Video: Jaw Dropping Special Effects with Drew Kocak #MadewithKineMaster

What is up, guys? Welcome to the video. My name is Drew Kocak and I run a visual effects editing YouTube channel where I post my own short films and After Effects tutorials. Most of my videos are based on teaching you guys how to edit travel vlog style visual effects that you might see in videos by Sam Colder, Ben TK, or JR Ali. That's kind of my general niche, but I'm here on the KineMaster channel today to show you guys how to do this falling through the sky effect all on the KineMaster app. All you'll need is a phone camera and a green screen. First, you'll have to set up your green screen.
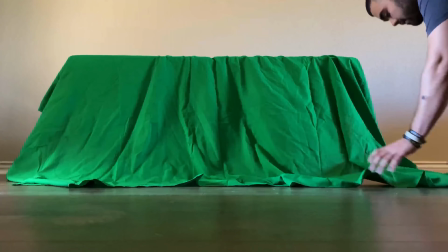0:33 Make sure it's long and tall enough for you to be able to lay across it without your extremities going over the edges.
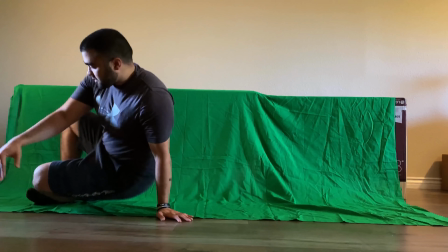0:38 Also, make sure to leave enough space on the floor so you can lie entirely on the green screen itself. Then set up your camera, press record, lie down on the green screen, and do your best falling through the air impression. Yes, I know I look really silly doing this, but it'll look cooler by the end of this video. Once you're done, stop recording, trim the shot to your liking. You'll only need about 5 seconds of your green screen falling clip for this effect, and then open up the KineMaster app.
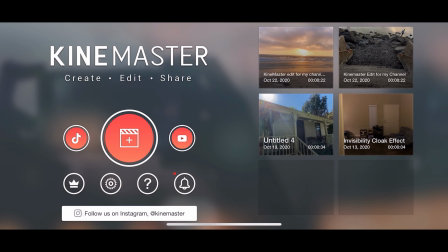1:01 Once you're in the KineMaster app, tap the plus icon here to create a new project.
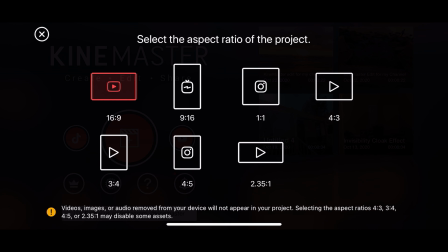1:05 Set your aspect ratio to 16:9 or whichever aspect ratio you would like to use for your video.
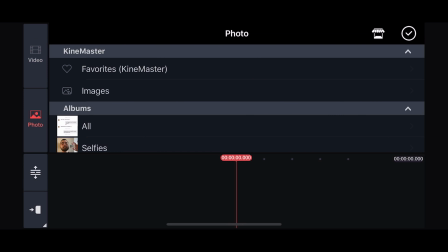1:11 Then select media, navigate to your photos, then select your cloudy sky photo, press the check mark. We've included a link to this cloudy sky photo in the description below if you'd like to use the same one.
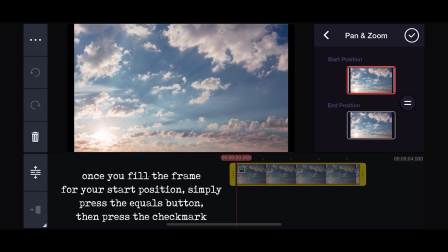1:23 Adjust it to fill the entire frame, press the check mark. Next, select your cloud layer, press these three dots in the top left and duplicate as layer.
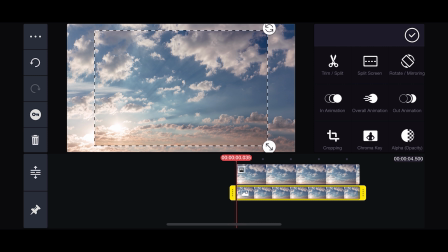1:33 Then select your layer, drag it out to fill the entire screen.
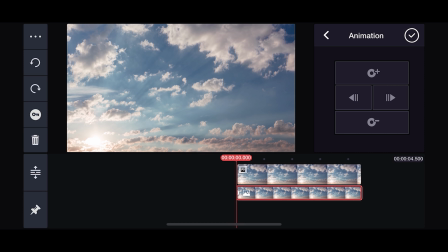1:37 Now select the keyframe button on the left of the screen and drag your clip to the very top where you can see the top of the cloud photo.
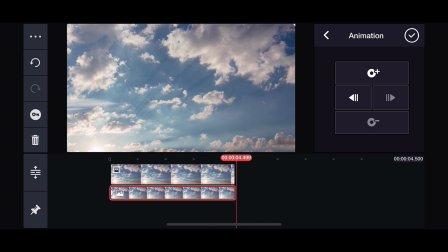1:45 Now navigate to the end of your timeline and drag your photo up so that we can see the bottom of the cloud photo.
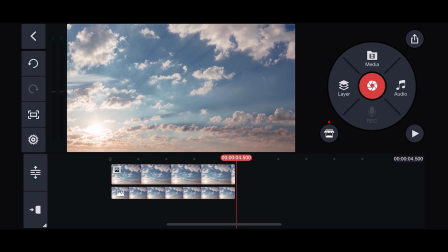1:51 This will add a second keyframe so that the background will move downwards with you as you fall.
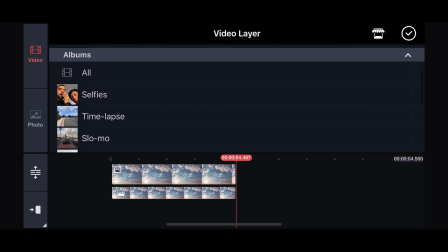1:57 Then select layer, media, and navigate to your green screen shot where you are pretending to fall.
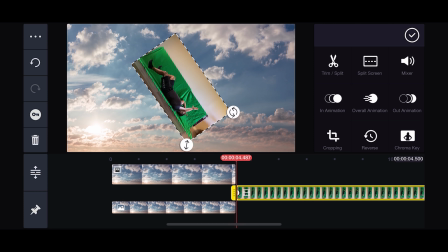2:03 I'm going to rotate it to be horizontal and then add a crop effect so that only the green screen itself is visible.
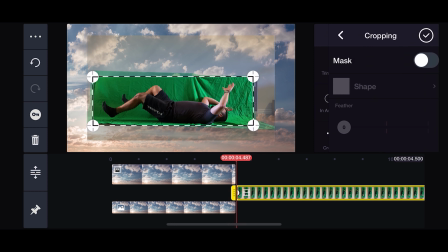2:12 Zooming in a bit here so I can see more clearly.
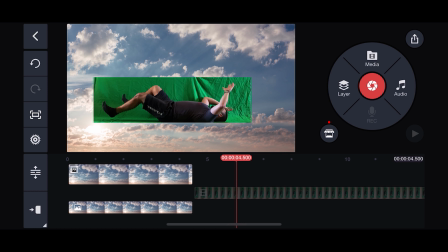2:16 And just adjust it until you get it right where all you can see is your subject and the green screen.
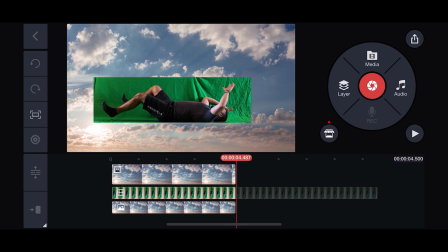2:22 So now drag your green screen back on the timeline, size it the way you would like.
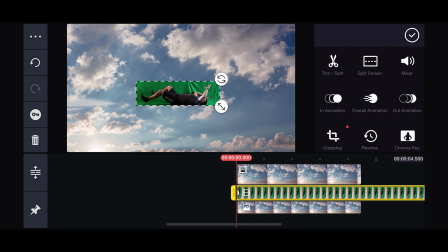2:27 I'm gonna make it a little smaller, and then I'm gonna angle it down a little bit so I'm kind of falling head first. Then you want to add a chroma key, select enable, and then adjust these sliders until everything comes out clean.
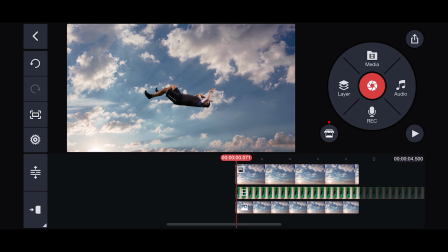2:41 You just gotta play around with this until you get the right balance. Shorten your clip so it's the same length as your cloud shot.
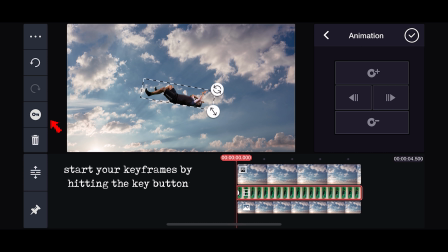2:48 Now add a keyframe at the beginning of your clip by dragging your subject up to the top of the frame.
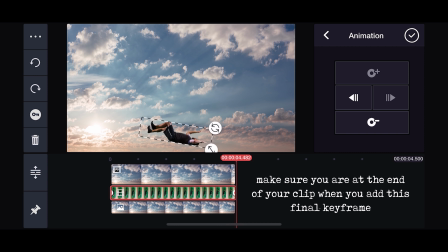2:54 Then I'm going to drag myself to the bottom of the frame so I fall through the entire clip.
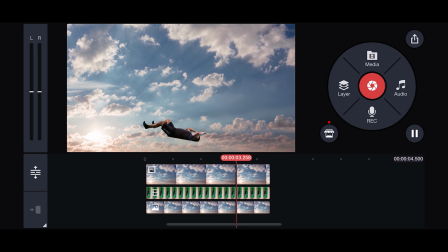2:59 Now it looks like a silly falling animation, but we're going to add some additional effects here to make it look more realistic.
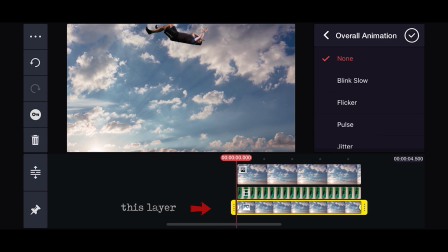3:05 Go back to your sky layer, select overall animation, and select floating.
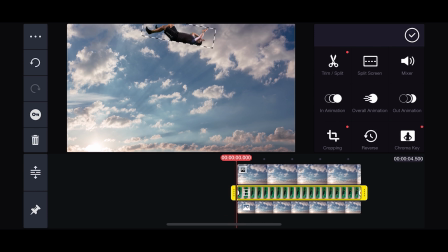3:10 This makes the camera shake to intensify the effect. Now add the same animation to your green screen clip.
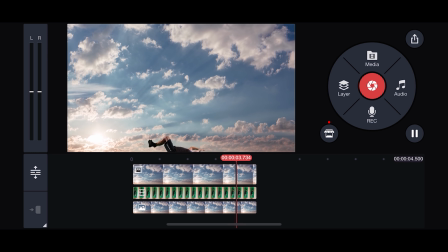3:18 Lastly, we just need to add some clouds flying by so it really looks like we're falling through the clouds.
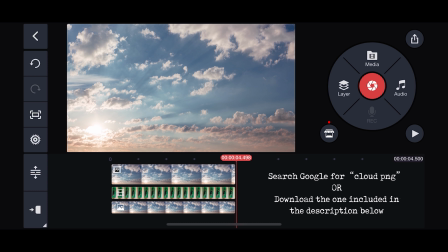3:24 Just search Google for a cloud PNG file or download the one I am using here. It will be provided in the description below.
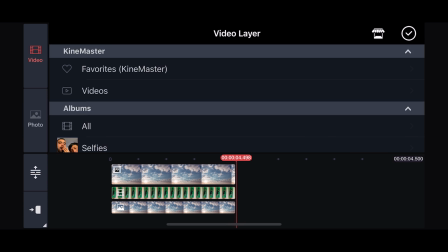3:31 Select layer, media, go to your photos, and add your cloud PNG.
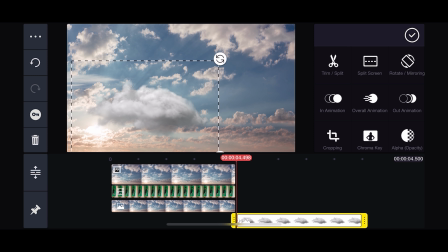3:36 I'm going to size this however I would like. Select opacity, drop it down a bit.
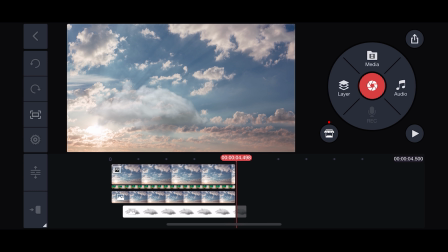3:42 Drag your cloud layer to the beginning of your timeline, and then we are going to add some keyframe animations.
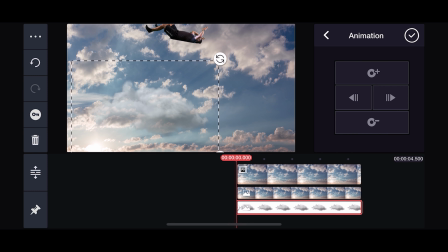3:48 So select keyframes, drag it down all the way,
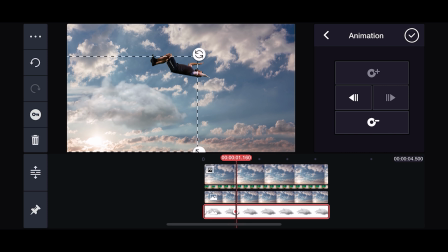3:51 then move forward a couple seconds and have your cloud fly past you by moving it up into the second keyframe.
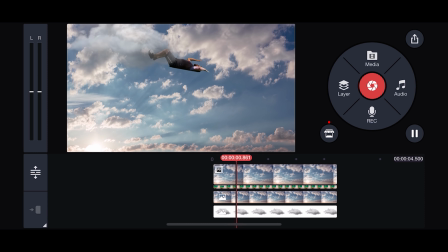3:58 So now if we watch that, we have a cloud flying by.